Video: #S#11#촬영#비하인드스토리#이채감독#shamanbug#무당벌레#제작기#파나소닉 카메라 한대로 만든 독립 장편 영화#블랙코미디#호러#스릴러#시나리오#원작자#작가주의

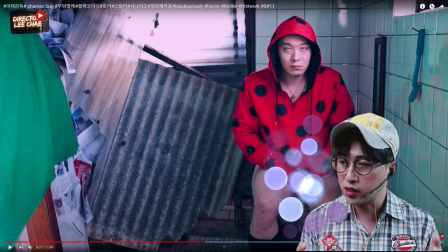그런 의미가 있고 배설을 하게 되면 다시 원상복귀가 되는 거죠 정신상태나 마음상태나 그리고 자기가 배설을 하고 나서 이상한 도둑이 하고 나서 딱 냄새를 맡아요 냄새를 맡는 장면의 의미들은 주인공의
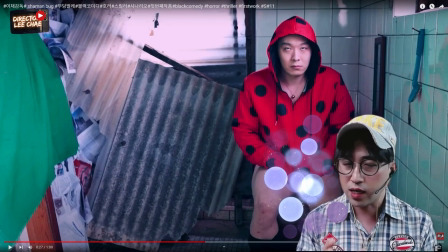목적이 뭐냐면 엄마를 찾는 거 엄마에 대한 그리움의 향 엄마의 냄새 이런 거를 찾는 거 일반 사람들은 배설물이 똥냄새라고 생각하겠지만 이 작품의 주인공의 이 행동은 자기 배설을 하고 냄새를 맡는 이 장면들은 어렸을 때 육개장을 줬던 그 아픔의
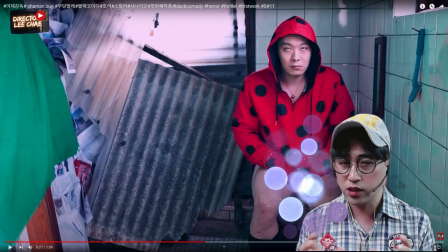기억과 그 다음에 행복했던 그 기억을 다시 이제 냄새를 맡는 그런 장면
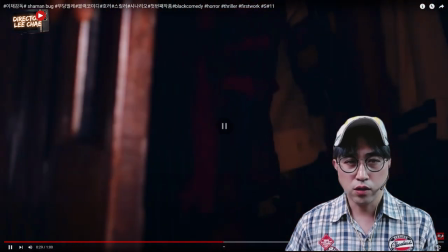이렇게 하고 이상한 도둑이 냄새 맡죠 그리고 나서 이제 나쁜 도둑이 이제 어 이 집에 누군가가 있다 나 이 집에 아무도 없는 줄 알고 들어왔는데 이 집에 누가 있네 그러면서 장롱 안으로 숨어 들어가는 장면이에요
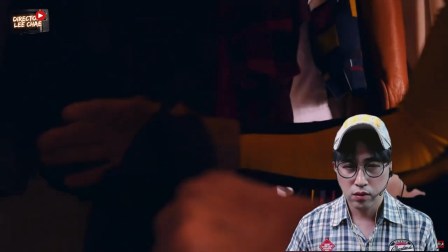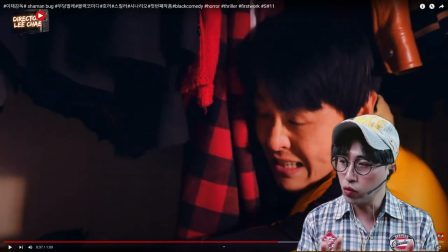이 로케 두 달 동안 빌렸을 때 장롱이 그대로 있었어요 왜냐면 장롱이 없었으면 장롱을 무조건 사야 되는 상황이었거든요 아쉬웠던 거는 장롱이 성인 3명이 딱 들어가면 타이트하게 딱 들어갈 수는 있어요 근데 카메라 감독하고 이제 제가 들어갈 수는
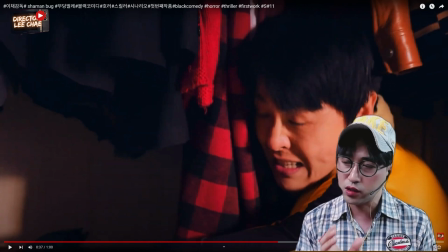없다는 거 그래서 그런 고민들이 좀 있었어요 이 장면을 어떻게 찍을까 생각하다가 결국에는 어떻게 찍었냐면
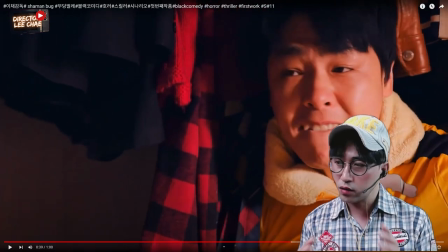들어가죠 들어가는 거는 바깥에서 타이트로 잡고
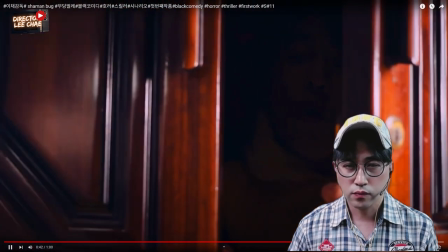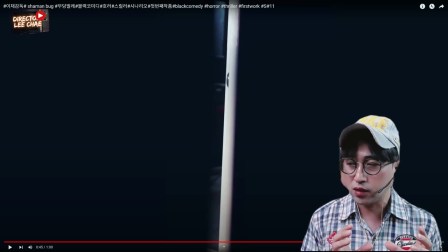안에서 이제 저와 카메라 감독님만 이제 들어갔죠 이제 나쁜 도둑이 바라보는 시점을 카메라 감독하고 저하고 들어가서 이 장면을 이제 찍은 겁니다. 들어왔을 때 그 틈하고 이 틈하고 살짝 달라요.
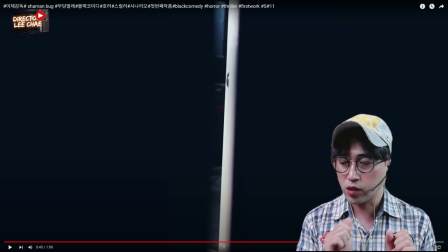촬영했을 때는 이 틈은 안에서 카메라 감독이라고 제가 들어가서 찍었던 이 틈은 조금 살짝 좀 벌려져 있고요. 처음에 나쁜 도둑이 들어갔을 때는 어느 정도 조금 살짝만 보일 정도로만 닫아 놨습니다.
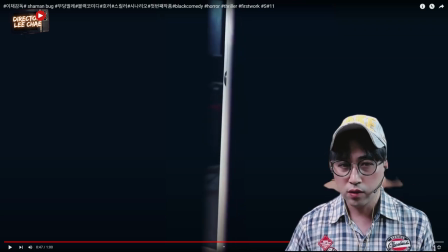나쁜 도둑의 시점에서 집주인인가 그러면서
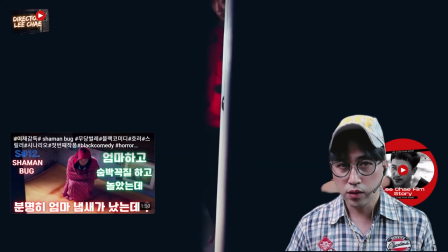장롱 속에서 장롱 속의 시점 이렇게 이상한 도둑의 무당벌레 옷이 이렇게
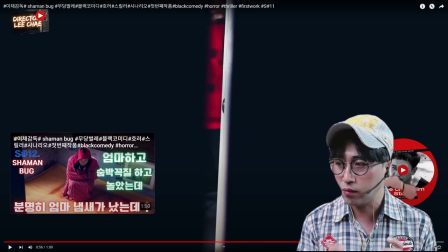빨간색과 검은 점박이가 있는 이런 무당벌레 옷이 아니었으면 이 신 자체가 어둑 칙칙한 그런 옷이었다면 이 장면이 그렇게 살진 않았을 거예요 근데 옷이 빨간색이고 이 안에가 어둡고 장롱
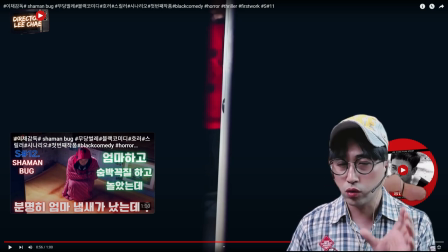속에서 바라보는 이상한 도둑이 문뜸 사이로 보이는 무당벌레 옷이 빨간 것들이 이제 윤곽이 좀 이렇게 도드라지면서
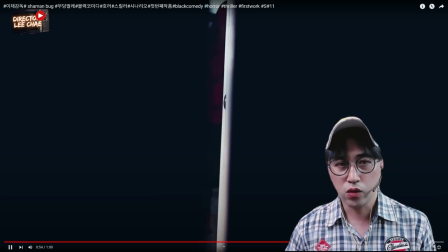어떤 긴장감을 최고적으로 끌어올릴 수 있는 끌어올릴 수 있는 코디다
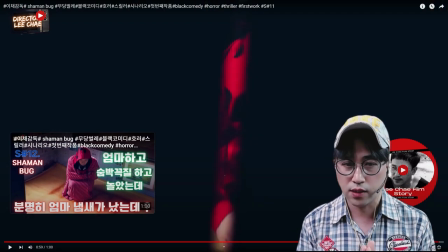요렇게 이제 샤먼복 무당벌레 C No.11 제작기 강의는 이렇게 끝납니다 요 문듬 사이로 이상한 도둑이 이제 액션 연기를 해야 되잖아요 냄새를 맡고 이런 연기를 해야 되는데 이 센터 맞히기가 처음에
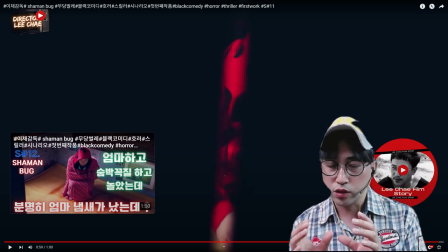리허설 할 때 카메라가 움직일 수 없어요 그쵸 카메라는 이 문듬 사이에 좀 센터에 맞춰 놓고 배우가 이 동선 자체를 외워야 됩니다. 그래서 이상한 도둑이 동선 자체를 여러 번 NG도 냈고 근데 뭐 그거는 연기를 못해서 NG 낸 건 아니에요.
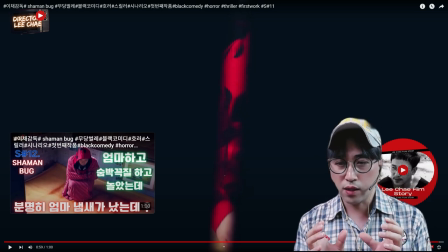동선 맞히는 거에요. 그래서 촬영을 할 때 카메라가 배우를 편하게 촬영할 수도 있겠지만 그리고 고정적인 카메라 촬영에 배우의 연기의 동선이 꼭 필요할 때는 이렇게 또 촬영을 합니다.
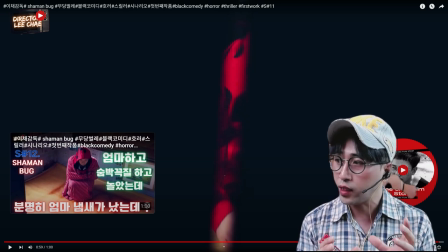촬영을 하거나 또 시나리오를 씻는 분들은 이런 거를 참고하셔서 연출이나 시나리오를 쓰는 거 공부하시면 될 것 같아요. 그러면 오늘 샤몬복음 부담벌레 신 넘버 11 제작기 강의 마치겠습니다.
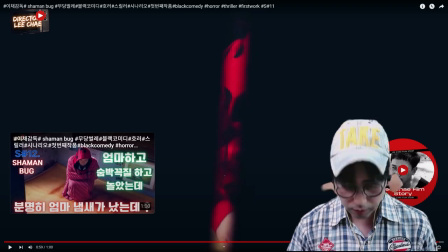감사합니다.